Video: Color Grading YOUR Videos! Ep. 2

So before we continue with our last submission of the night, I'd like to quickly tell you about today's sponsor, which is Audible. So it occurred to me a while back while I was in my car driving home from a shoot, just how much time I was wasting every single week sitting in traffic and accomplishing nothing. So naturally, I was of course complaining about this to my family, and it was actually my dad who suggested to me that I should try listening to some audiobooks while I'm driving. I wish I took this advice sooner because now when I'm driving and I'm stuck in traffic, I'm actually learning a lot of new interesting things and hearing tons of fascinating stories. Now, if you're like me and you don't really have the time to sit down and read an actual book, I highly recommend you try out listening to an audiobook from Audible because not only is it more enjoyable, but you can actually do it while multitasking. So if your hands are full and you're cooking or cleaning, you can still be listening to an audiobook, making your time that much more productive. So currently I've actually been listening to Crushing It by Gary Vee, and it's extremely fascinating to hear how someone who's 20 years older than me is thriving in this new social media landscape. It is a really good listen, and if you're an aspiring creative or entrepreneur, I highly recommend you check this out. So go to audible.com/Daniel Schiffer or text Daniel Schiffer to 500-500 to get a free book and start your 30-day free trial today.
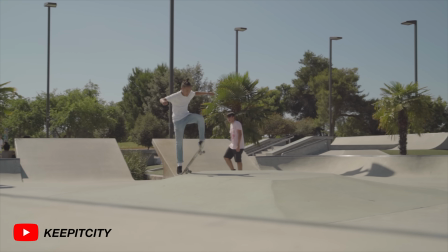9:36 All right, so our third and final clip comes from Sean Hernandez, who's given us this awesome clip of this guy doing a kickflip over the pyramid. And I want to take this in a different direction from the other stuff we've seen me do so far. And instead of doing a very like colorful, vibrant teal and orange look, I'm actually going to go for more of a flat,
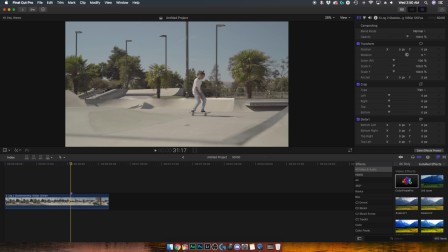9:57 desaturated HBO documentary style, if that makes any sense. As always, I'm gonna add Color Finale Pro to our clip, just like that. Open our controls, and to do this, I'm actually gonna showcase how to color grade using LUTs. So a lot of the time when we apply LUTs or lookup tables, we think of it as a filter where you slap it on the footage and it's a one and done type thing.
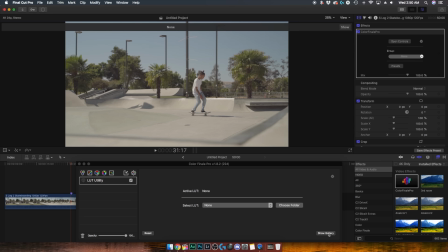10:17 But this isn't really how LUTs work. So looking at this clip, I know exactly which one of my LUTs I want to use.
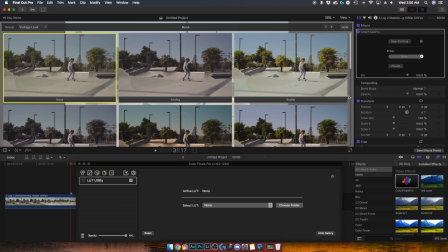10:23 In my vintage look LUT pack, you can see we have a bunch of options here with all sorts of different styles,
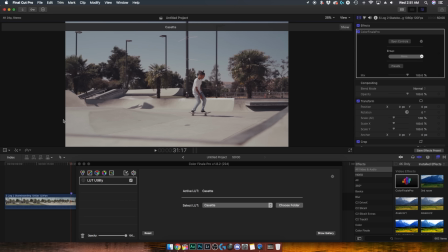10:28 but the one that I want to try out is this one here called Cassette. And as you can see, it really desaturates the footage, gives it an almost cooler tone, but the whole point of this LUT is to make the subject stand out because it preserves skin tones while sort of desaturating everything else. Now, right out the gate, this doesn't look exactly how I want it to look.
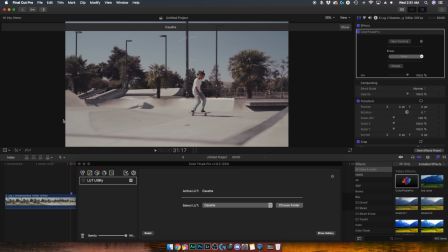10:46 I do want to increase the saturation maybe just a little bit, and I also want to brighten it up slightly as well.
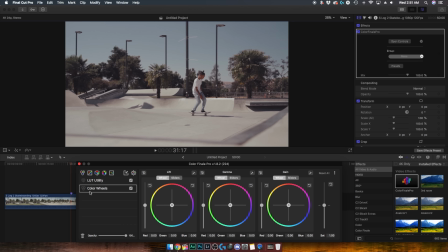10:52 So what I'm going to do is make a new color wheels layer, and I'm going to drag it below our LUT layer, and I'm going to start making some adjustments. So the first thing I'm going to do is start increasing our exposure in the midtones using the gamma slider,
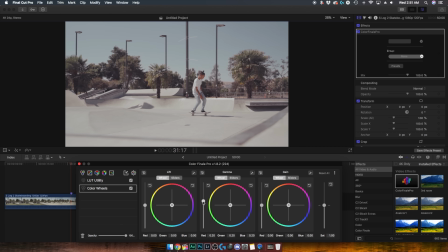11:05 and the reason I'm doing it in the gamma is because I don't want to blow out our shots by increasing the highlights.
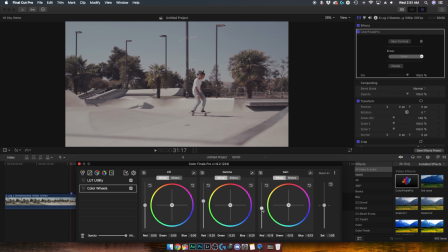11:11 And that right there looks pretty good, so I'm going to go ahead and decrease our highlights in the gain channel, and then lower our exposure in the shadows using the lift slider. This should give it a little bit more contrast, and now I'm just going to up the saturation by, let's say 1.1.
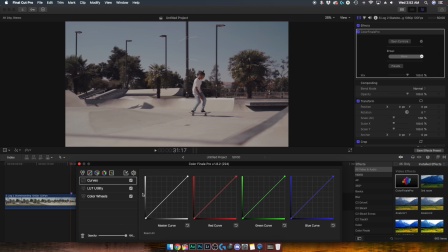11:26 So this is looking pretty good, but I still want to brighten it up just a little bit, so I'm going to go into the curves layer, just make a point in the master curve here, right in the middle, and just start lifting it up a little bit until I'm happy with how it looks. So the first thing we did was we added the LUT, then we made the exposure correction and added a little bit of saturation in the color wheels,
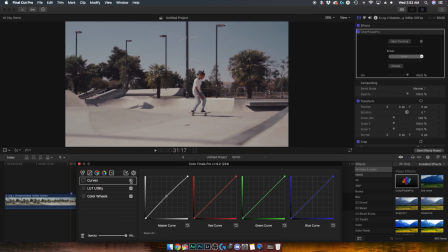11:44 and then we added a curves just to brighten it up a little bit.
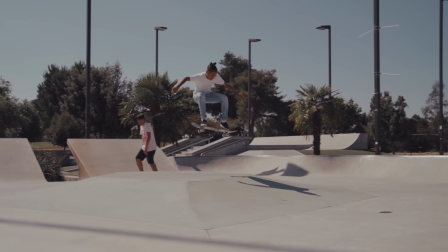So that is it for today's video. Thank you guys so much for watching. Follow me on Instagram at daniel.schiffer, and as always, I will see you guys in the next video. Peace.